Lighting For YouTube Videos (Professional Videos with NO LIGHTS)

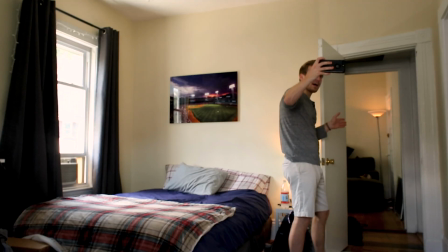[4:06]
What you can see here is we have some depth shooting into the next room. We've also got a light on in the next room, which is gonna cast just a little bit of additional glow in the background. So just a few elements added to the background of these shots that are making a big difference,
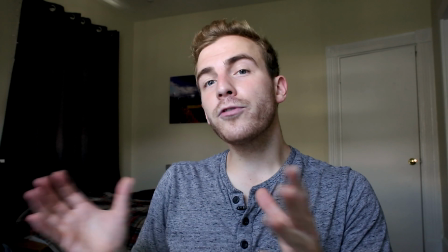[4:21]
and you'll see it when we go back to the main angle. So here's our look prior to changing the background of the scene.
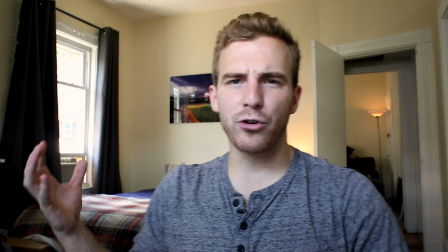[4:26]
After doing so, and you can already see what a drastic difference that makes, just letting in more light in the background,
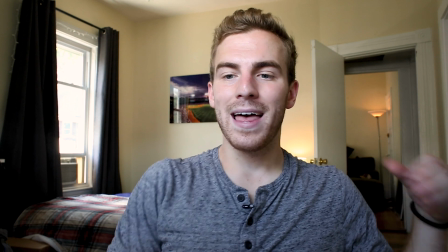[4:34]
adding some depth over this shoulder into the next room, having some light that affects the art on the back wall,
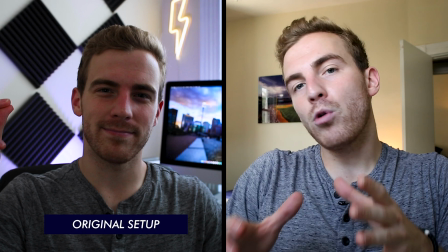[4:41]
the little glow behind my shoulder right here from that lamp. Those subtle changes are nothing additional, no purchased items.
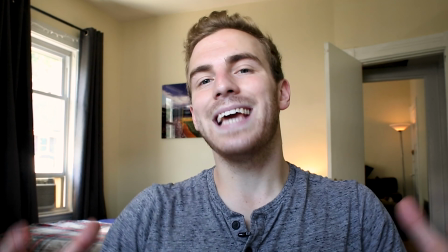[4:48]
It was a lamp I had, it was opening a door, it was letting more sunlight in. Just getting more light and adding more depth can make a massive difference to your home studio setup.
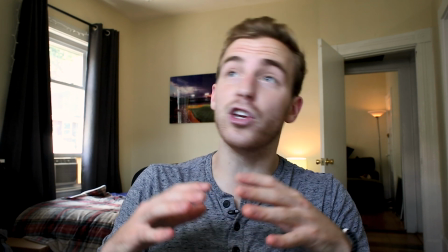[4:56]
So we're almost there. The background's set, we've got the lav mic on, I'm using no additional lights besides the window, our camera's repositioned, and things are looking good.
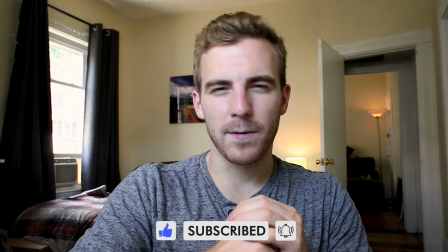[5:05]
However, there's a few camera settings I want to adjust to get this perfect. Right now I'm shooting at ISO 2000, which is far too high.
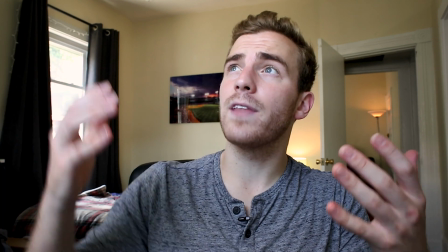[5:14]
So I want to go in and dial that down. We're getting a lot of light in here. I want to dial that down and I want to adjust my aperture.
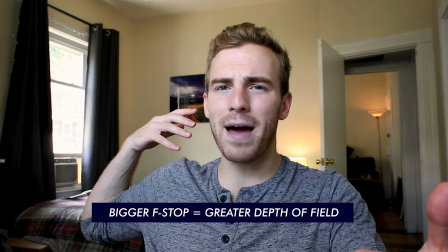[5:21]
Right now my settings are an aperture of f10, which means that everything in the background's mostly in focus, and so am I. There's just too much in focus, we don't have enough depth.
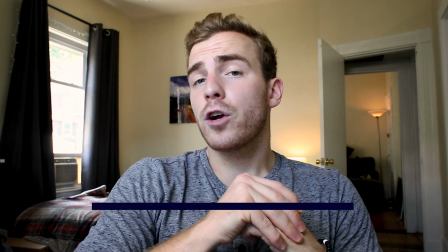[5:30]
I've got a shutter speed of 1/30,
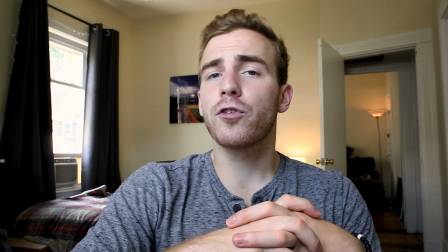[5:32]
which I want to get to 1/50 because you always want your shutter speed to be double your frame rate, and I'm shooting at 24 frames per second.
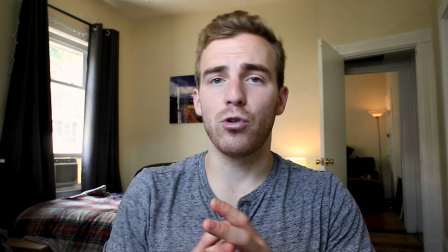[5:39]
And my ISO of 2000, like I said, is just too high. So I'm going to make those adjustments right now.
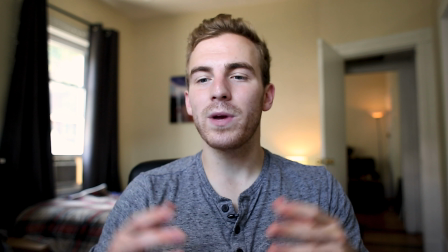[5:44]
And just like that, you can see that we now have a nice blurred background.
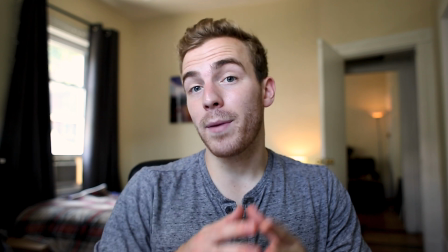[5:49]
There's some beautiful depth going on. I changed my f-stop from f10 to f2.8, which is giving a lot of depth.
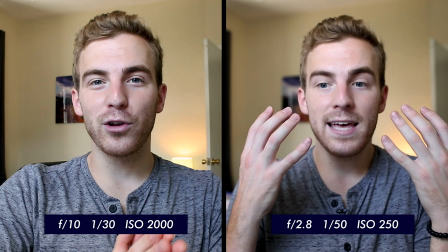[5:56]
There's a really shallow depth of field. So you have me in focus and the background nicely out of focus.
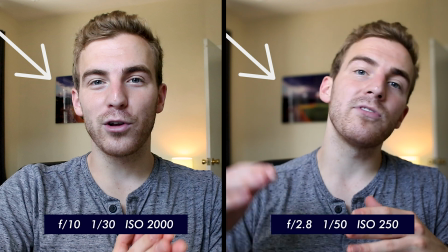[6:01]
My shutter speed is now 1/50, and I was able to use my ISO to compensate for the exposure.
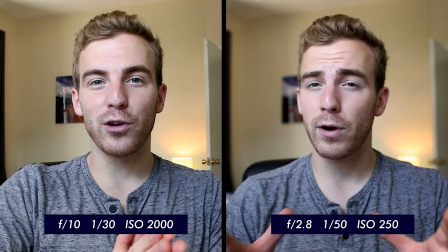[6:07]
I'm now at ISO 250, so I have a much less grainy image at ISO 250 than I would at ISO 2000.
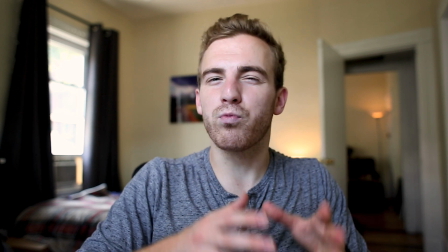[6:13]
So let's look at our original image, the original way this looked prior to any adjustments.
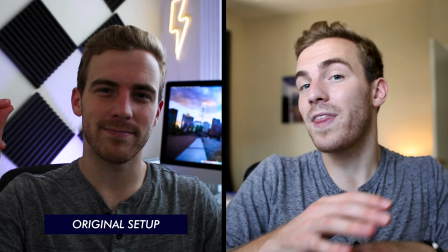[6:19]
So this was me in my original setup without any lights. It was very dark and shadowed.
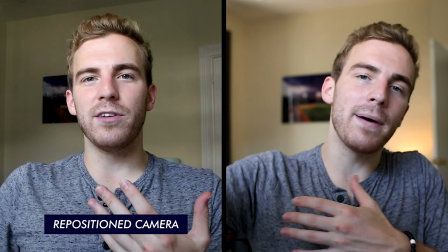[6:24]
Then we repositioned our camera and you saw that it was starting to look a lot better using that natural light, but our background wasn't quite right and we wanted to adjust that.
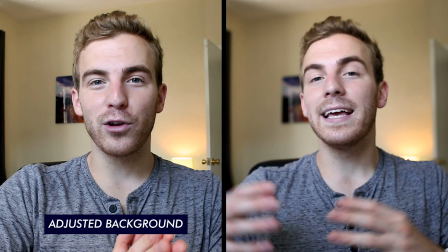[6:33]
So we cleaned up the background, we let in some additional light, gave some accents with the lamps and some depth with the door,
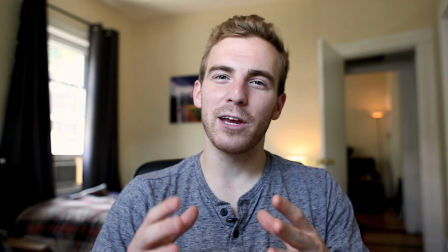[6:39]
and then we made our camera setting adjustments, and here's our final image. I hope you enjoyed this video, everyone.
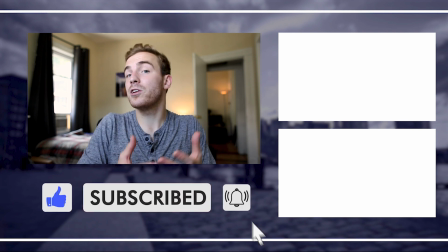[6:44]
There's some links down below for gear if you want additional things that you can purchase, some additional lights if you do want to go that direction, the lav mic that I used in this video, and much more. Thanks for watching. Go ahead and like the video if you enjoyed, subscribe for more content, and we'll check you back in the next one.